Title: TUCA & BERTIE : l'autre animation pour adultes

De la même manière, l'amitié entre Tuca et Bertie met du temps à être crédible, et je pense qu'il y a quelques lacunes en matière de développement de personnages, puisque moi-même au départ j'avais un peu l'impression qu'elles évoluaient en parallèle et je ne pouvais pas vraiment me dire qu'elles étaient les meilleures amies du monde. Et j'ai compris que ce manque d'implication envers les personnages était aussi dû à l'animation elle-même et à la manière dont elle les met en scène.
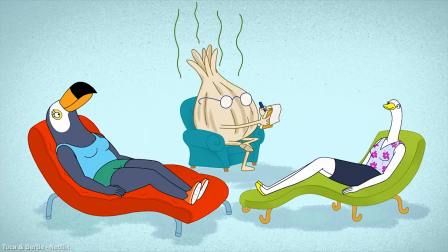508s
Au début de la vidéo, j'ai applaudi l'univers esthétique et son jeu constant entre réalisme et fantasy.
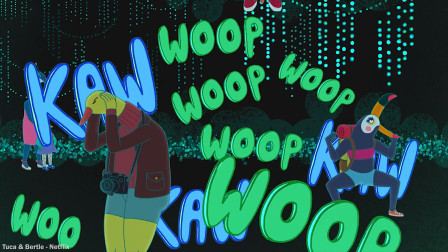514s
Mais c'est aussi un dessin animé très très dense visuellement et peut-être parfois trop. Alors oui, Tuca et Bertie est un cartoon magnifique qui a une direction artistique forte et inventive.
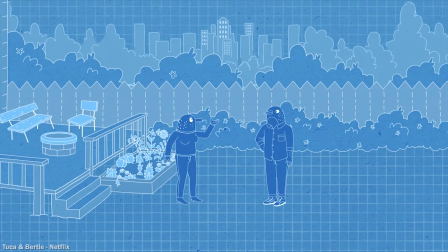524s
Vraiment, esthétiquement parlant, c'est flamboyant, il y a plein d'idées et en plus ça mêle des techniques d'animation vraiment très très cool. Mais parfois cette flamboyance dessert le propos.
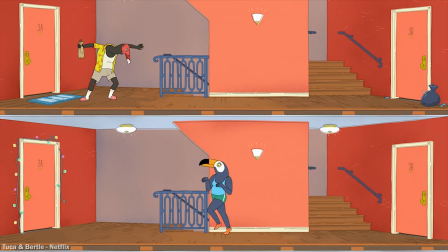534s
J'ai par exemple en tête l'épisode 1 que j'ai trouvé hyper confus, avec des éléments qui popent dans tous les sens en permanence,
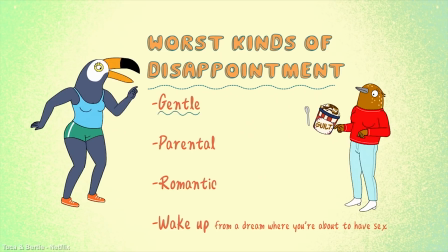542s
des espèces d'infographies qui s'incrustent et des musiques et des bruitages beaucoup trop présents. Alors c'est un peu rigolo et distrayant, mais sur la longueur j'ai eu l'impression de regarder une pub, c'est-à-dire quelque chose de vraiment artificiel et qui désincarne ces personnages.
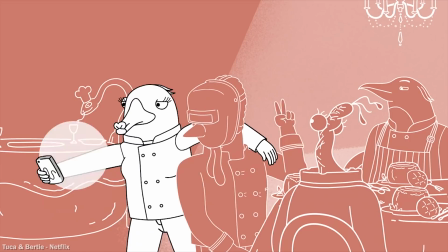557s
Mais heureusement par la suite la série va lever le pied à ce niveau-là et utiliser cette envie d'une animation protéiforme à bon escient.
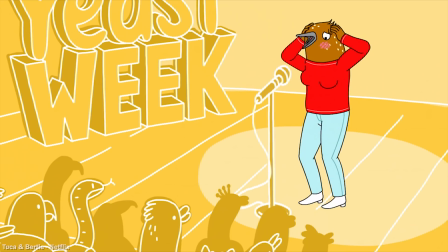564s
J'ai parlé de la séquence avec le sein de Bertie, mais il va y en avoir de nombreuses autres, plus ou moins légères sur ce qu'elle raconte,
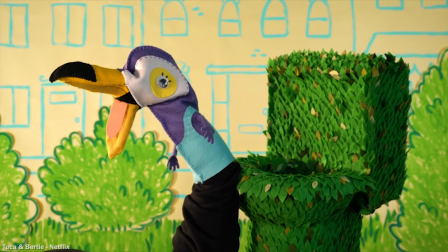570s
et qui vont prendre une autre dimension grâce à ses idées animées originales et à ce jeu sur les techniques. Je pense à ce souvenir sur l'île dans
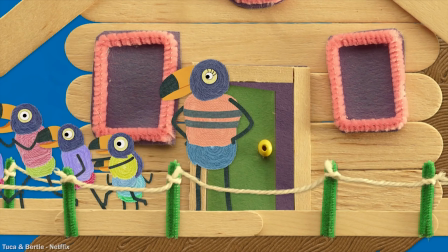578s
l'épisode 9, le flashback en stop motion avec les personnages de Len dans l'épisode 5,
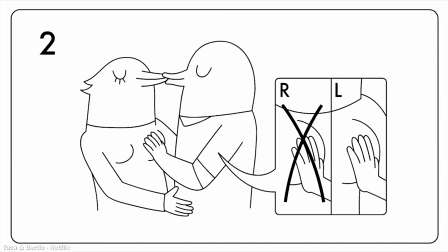584s
il y a aussi cette façon de parler de la routine d'un couple en basculant sur une animation façon plan de montage d'un meuble Ikea,
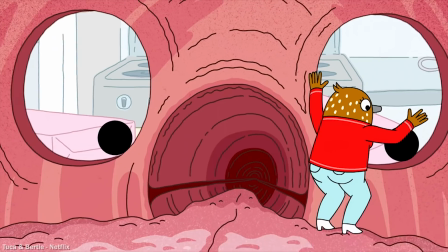591s
ou encore ces moments d'anxiété de Bertie où elle est littéralement projetée dans sa tête, ce qui est beaucoup plus impactant et parlant,
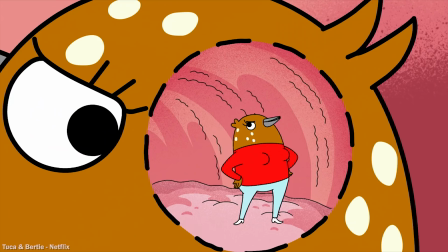600s
je trouve, qu'une simple réflexion intérieure qui serait classiquement retranscrite avec une bulle ou un nuage au-dessus de sa tête. Et c'est en devenant pertinent et moins confus que ces petits détails surréalistes vont rendre les personnages de plus en plus réels et donc attachants. D'ailleurs, toute la série, jusque dans son monologue final, est traversée par une réflexion sur l'importance des détails et des petites choses de la vie qui comptent lorsqu'on essaye de s'en sortir ou tout simplement d'appréhender le monde.
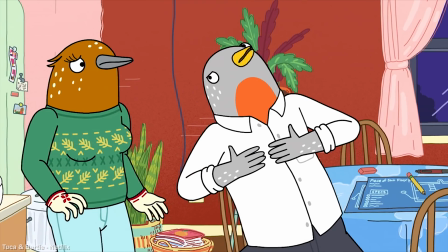630s
Que ce soit en amitié, en amour, mais aussi quand il faut faire face aux injonctions de la société,
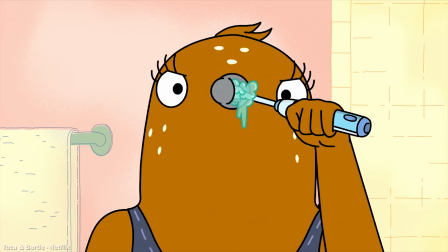636s
ou alors plus prosaïquement quand il faut se préparer à un rencard ou alors à un rendez-vous professionnel.
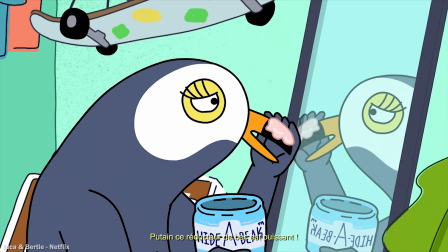642s Shit, this beat concealer is powerful. Oups, too much.
Et je finirai là-dessus en poussant la comparaison avec la série elle-même, qui de loin peut paraître un peu bancale, surtout au début, mais qui de plus près, pour peu que l'on donne de l'importance à tous les petits éléments qui la composent, devient une série animée hyper attachante. Donc bravo à Lisa Annawalt et ses équipes, et je ne peux que vous encourager à soutenir ce genre de projet, qui sur le créneau de l'animation pour adultes, apporte des thématiques et une diversité qui font du bien.